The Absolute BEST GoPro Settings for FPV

To explain this, I'm going to go over my cinematic preset and go over each setting one by one, and I'll try to add any tips or insights that I might have along the way.
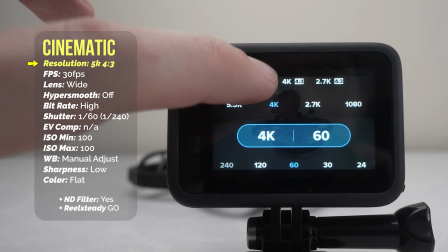Okay, for my cinematic preset, I like to shoot at the highest 5K resolution and at 30 frames per second.
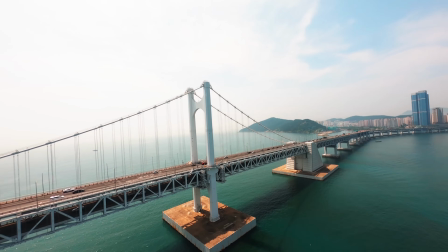And I use 30 frames per second here for two reasons. The first being that when I'm trying to film cinematic style shots,
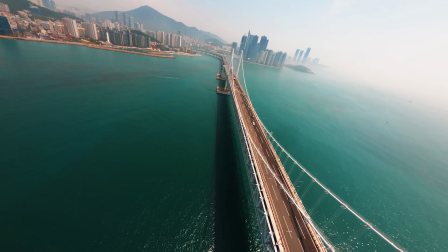I'm usually performing flowy turns and making gradual movements, and in these situations the motion blur is not that extreme.
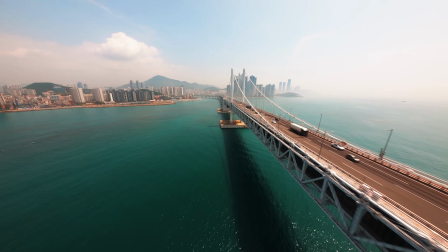Also, the goal here is to get footage that is more movie-like, so I want to get as close as possible to that perfect 24 frames per second, but without risking my footage being too blurry.
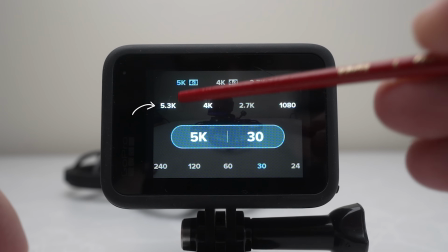However, you can see that instead of using the standard 5.3K option, I chose 5K but with a 4 by 3 aspect ratio.
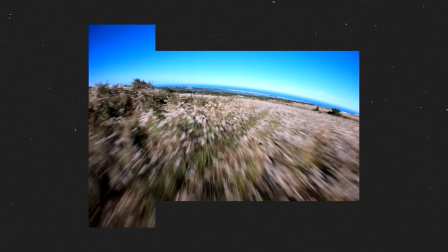All this does is produce a video that is the standard width, but has more detail in the top and bottom of the frame.
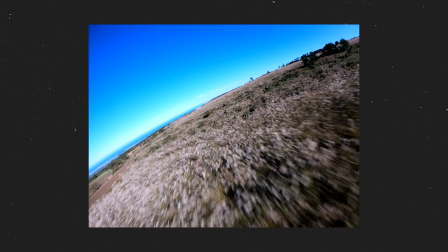I do this mostly because for my cinematic shots, I like to keep GoPro's internal stabilization hyper-smooth turned off,
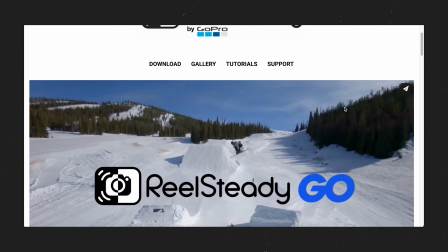and instead I stabilize my footage using RealSteadyGo.
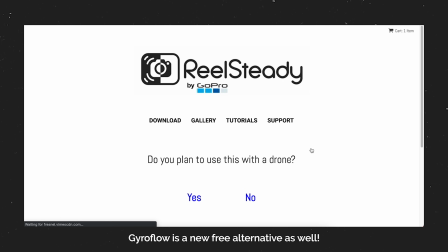RealSteadyGo is a third-party software that gives a little bit more control when stabilizing your footage, and I personally like the floaty effect it gives to my final video.
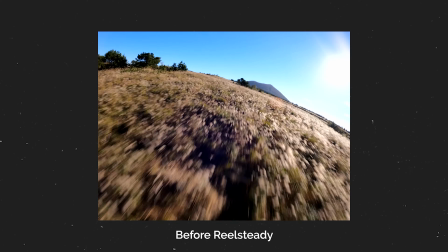However, in order to stabilize your footage, RealSteadyGo has to crop in your image a little bit, and the 4x3 aspect ratio gives it a lot more room to work with.
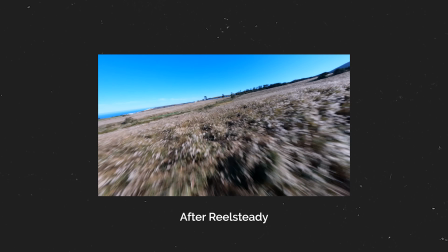This way, after it's done cropping your video, you will end up with a standard 16x9 aspect ratio, which you're used to seeing,
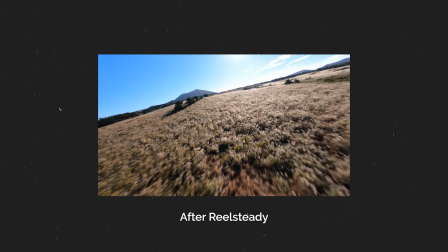while if you start with a 16 by 9 clip, sometimes you will end up with a shot that is cropped even further, which what I think is 21 by 9. Now, I don't use Real Steady for freestyle because I find that it doesn't do as good of a job when maneuvers are extremely complex. In those situations, I do use Hyper Smooth. I find it to be more appealing. However, when you're bombing down a mountain or chasing an object and trying to get a cinematic looking shot, in my opinion, real steady wins by a long shot.
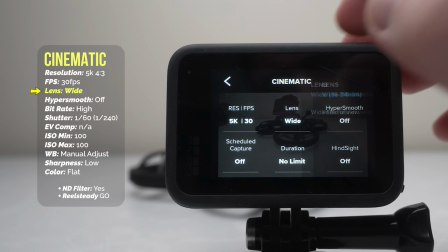Next, when it comes to the lens or width of my shot, instead of using Superview for my cinematic preset,
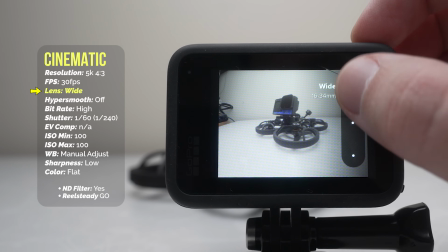I will almost always shoot using wide or even linear.
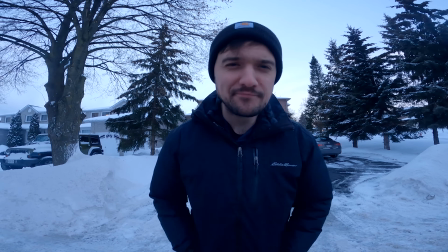Superview gives your image an extremely stylized fisheye look that GoPro is famous for. And although it looks pretty cool, the problem is that, well, it looks like a GoPro video.
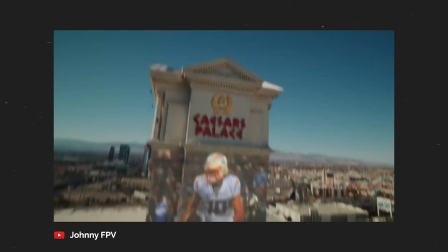And if you look at FPV footage from someone like Johnny FPV or Nicholas Gayard or any other cinematic FPV pilots,
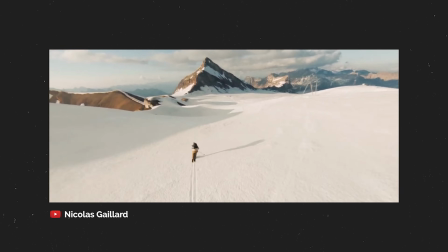sometimes it's really hard to tell whether they filmed on a GoPro or a professional cinema camera. Now, part of this is post-production, and now a lot of it is shot on a better camera,
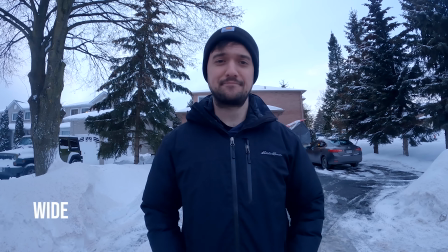but one of the best ways to hide the fact that you're shooting on a GoPro is to shoot on wide and in some situations even linear.
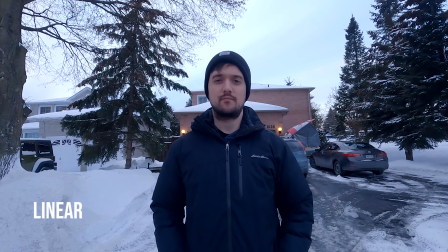This will get rid of that fisheye look and straighten out the horizon in your video. Now I noticed that some of this lens distortion also gets fixed when I stabilize in RealSteadyGo, but I like to leave as little as possible up to the software to fix, and I find that it works better if you do it ahead of time in the GoPro as well.
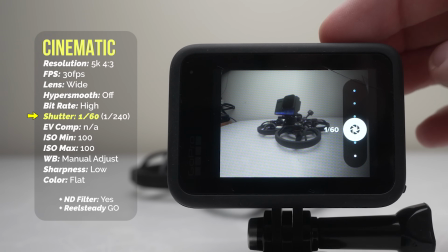Next, my shutter speed is set to 1 over 60 so that I'm following the 180 rule and doubling my frame rate.
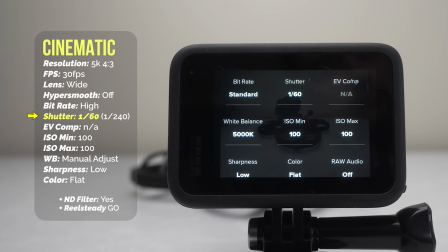But here's where things get tricky. Although following the 180 rule and having a low shutter speed of 1 over 60 will give me that natural motion blur that I'm looking for, it also poses an issue. In almost all lighting situations,
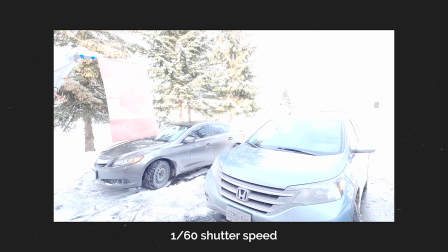having a shutter speed of 1 over 60 would be considered very low and will probably bring in way too much light into the camera, causing an overexposed image. Like I mentioned, this is why by default your GoPro will have the shutter speed set to auto.
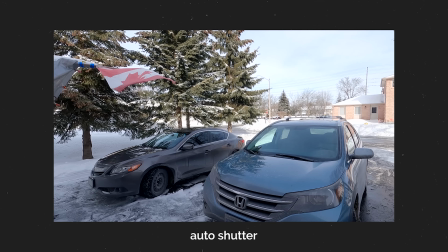Normally the GoPro would prioritize exposing your image correctly, and it would do so by cranking up your shutter speed to let in less light, but now we're stopping it from doing so. And that's what these are for.